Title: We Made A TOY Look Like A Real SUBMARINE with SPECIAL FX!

Hey humans, if you didn't know, we're running a Patreon to try and keep this channel alive, so if you want to see more of this kind of joy in your eyeballs, get over there and give us some money. For the second shot, I really wanted to see the light from the surface fade and we see the sub descend into darkness.
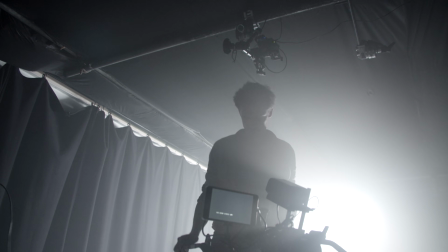[8:23]
To achieve this, we set the projector on a stand and fired it across the sub's path,
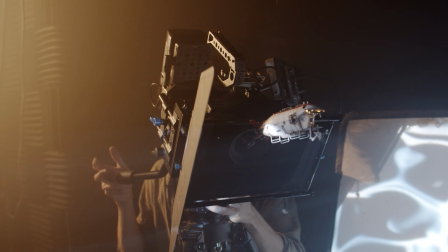[8:27]
so that it would eventually descend below the line of light and give that sense that it's delving deeper into the darkness.
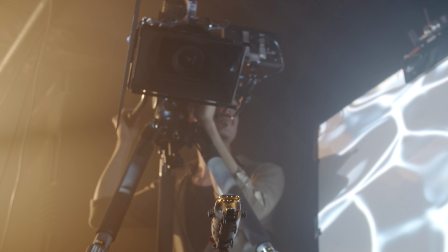[8:34]
And all we see are those tiny little lights disappearing into the depths.
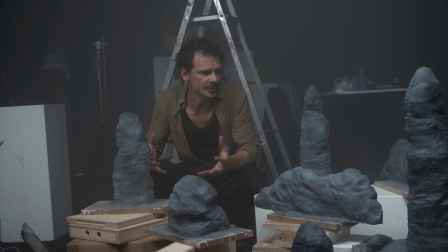[8:42]
So the next thing we need is a set. Now if we just had a series of shots of our sub moving through murky water, there'd be no sense of geography.
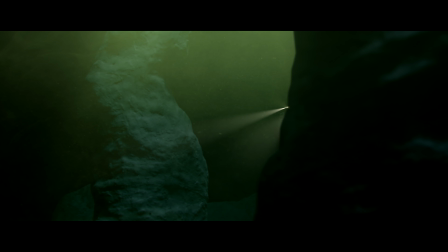[8:50]
So that's why we've built these monoliths. If we're gonna have our sub moving through the scene from point A to point B,
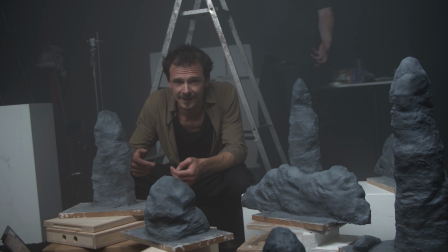[8:56]
it's going to be pretty disorientating for the audience if point A and point B look exactly the same.
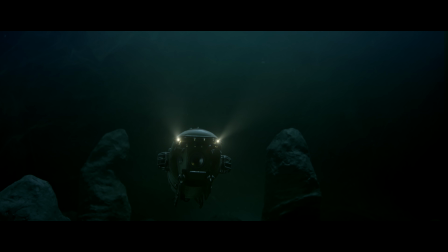[9:02]
So we need some features in this barren landscape to kind of give us a sense of locale.
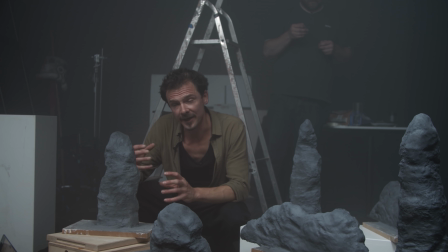[9:07]
We can also use these features to our dramatic advantage, not only to provide a sense of scale for our mini-sub, but of the thing that's hunting it.
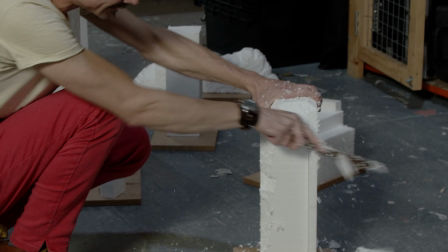[9:18]
Using stills from the set of Hunt for an October as our inspiration, we've sculpted these rocky towers to serve as back and foreground topography for the sub to navigate.
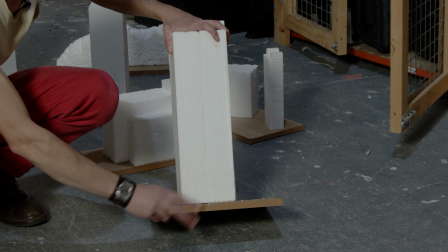[9:26]
I've basically made these out of wood bases which I've cut to roughly the similar sizes and then just stuck polystyrene on top used a grab adhesive to stick these down,
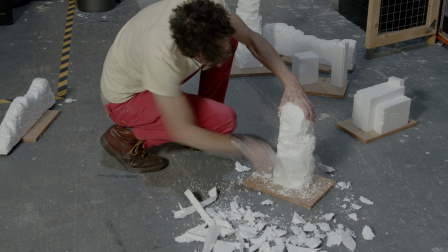[9:37]
I've let that dry and then basically I'm just gonna hack away at it with a bread knife This is sort of slightly serrated.
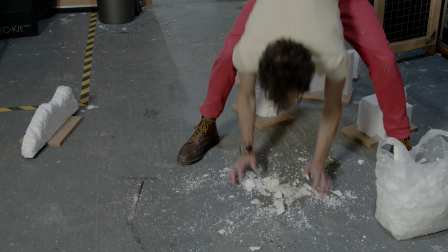[9:43]
Ultimately you have to take quite a lot out to remove any sense that it was once a square thing Next stage is then what we've got here.
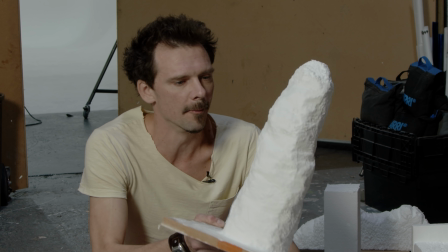[9:50]
I mean, it's obviously a bit phallic, but But don't blame me, blame nature.
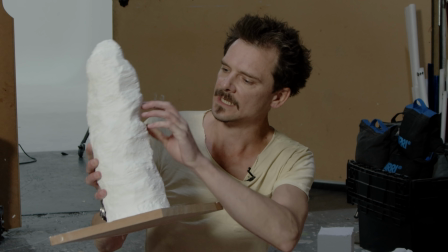[9:55]
That's what I'm going with here. I've sculpted all of these little kind of rocky, you know, crags and things like that.
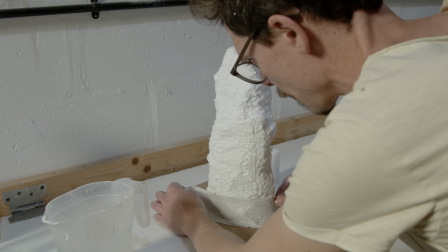[10:01]
And then wrapped around it with plaster. Don't worry about the base, we're going to add stuff to that later. I've tried to avoid going for anything too specific in terms of its shape. So if we make it too unique and too distinctive, I can only use it once. Whereas if I make them all, you know, all lots of details, but all a little bit homogenous in their look, it means we can kind of use them for different shots and people won't necessarily notice it's the same one being reused if you make anything too specific you'll be able to point it out straight away and say hold on wasn't that rock in front of him now it's behind you know what i mean maybe i'll make one that's really specific that we'll only use once just because it's good to have a unique shape every now and again for the paint job i start with a
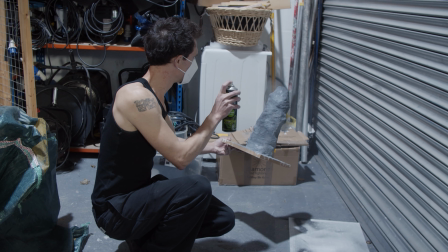[10:39]
black base coat and then just dust over the top with a dull gray as our sub has reached the sea floor at this point we want to change the lighting.
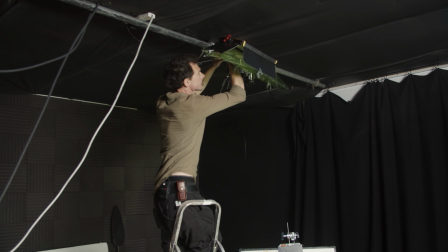[10:48]
I cut a few sheets of plus green gel for our top and backlight to give us a murky green hue to contrast the blues we had on the surface.
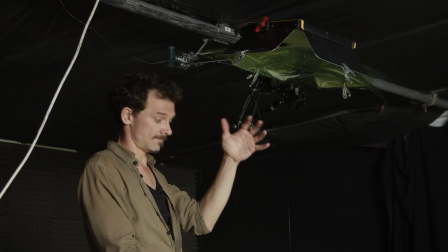[10:56]
So normally I would diffuse this because it's directional and it's going to be pretty strong,
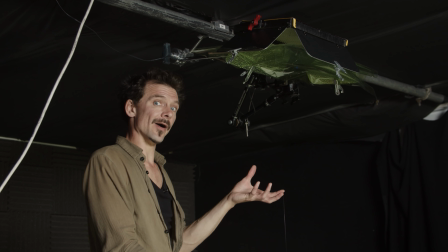[11:03]
but because we're stopping down so much we're generally shooting at about f11 to get as much depth as we can to make the miniatures feel bigger.
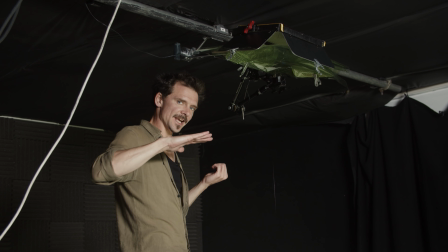[11:11]
Also our next couple of shots involve seeing the sub just coming down around our peaks
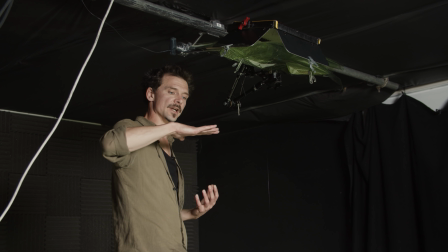[11:18]
right and then we want to see the submarine the big submarines shadow coming over it so it needs to be a little bit directional.
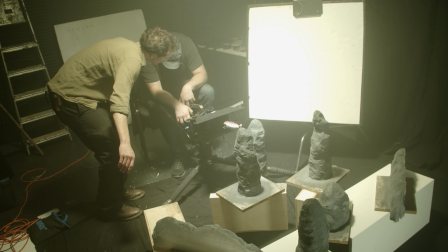[11:26]
With our lights set we arrange the rocks to frame the sub as it descends. So what we've got here is a shot in two parts the first part of the shot shows the sub coming down and this is where we first see it coming into the depths as we tilt down and stop our tilt we see the tops of our big towering rocks just poking out and there will be a cut in between this and the second part of it we see the big submarine shadow coming over the top. The whole point is to show how small this thing is in comparison to what's following it.
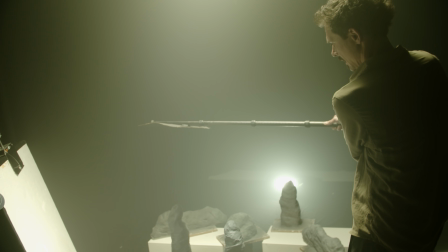[11:58]
So what we initially did is cut out a little bit cardboard submarine shape to float over it but it just wasn't big enough
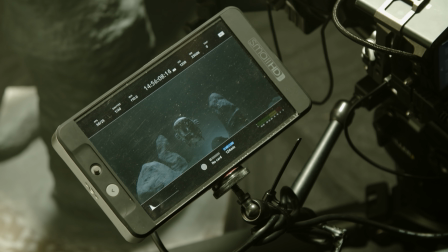[12:04]
to really kind of sell that there's something massive and it wasn't throwing enough shadow over all of our peaks.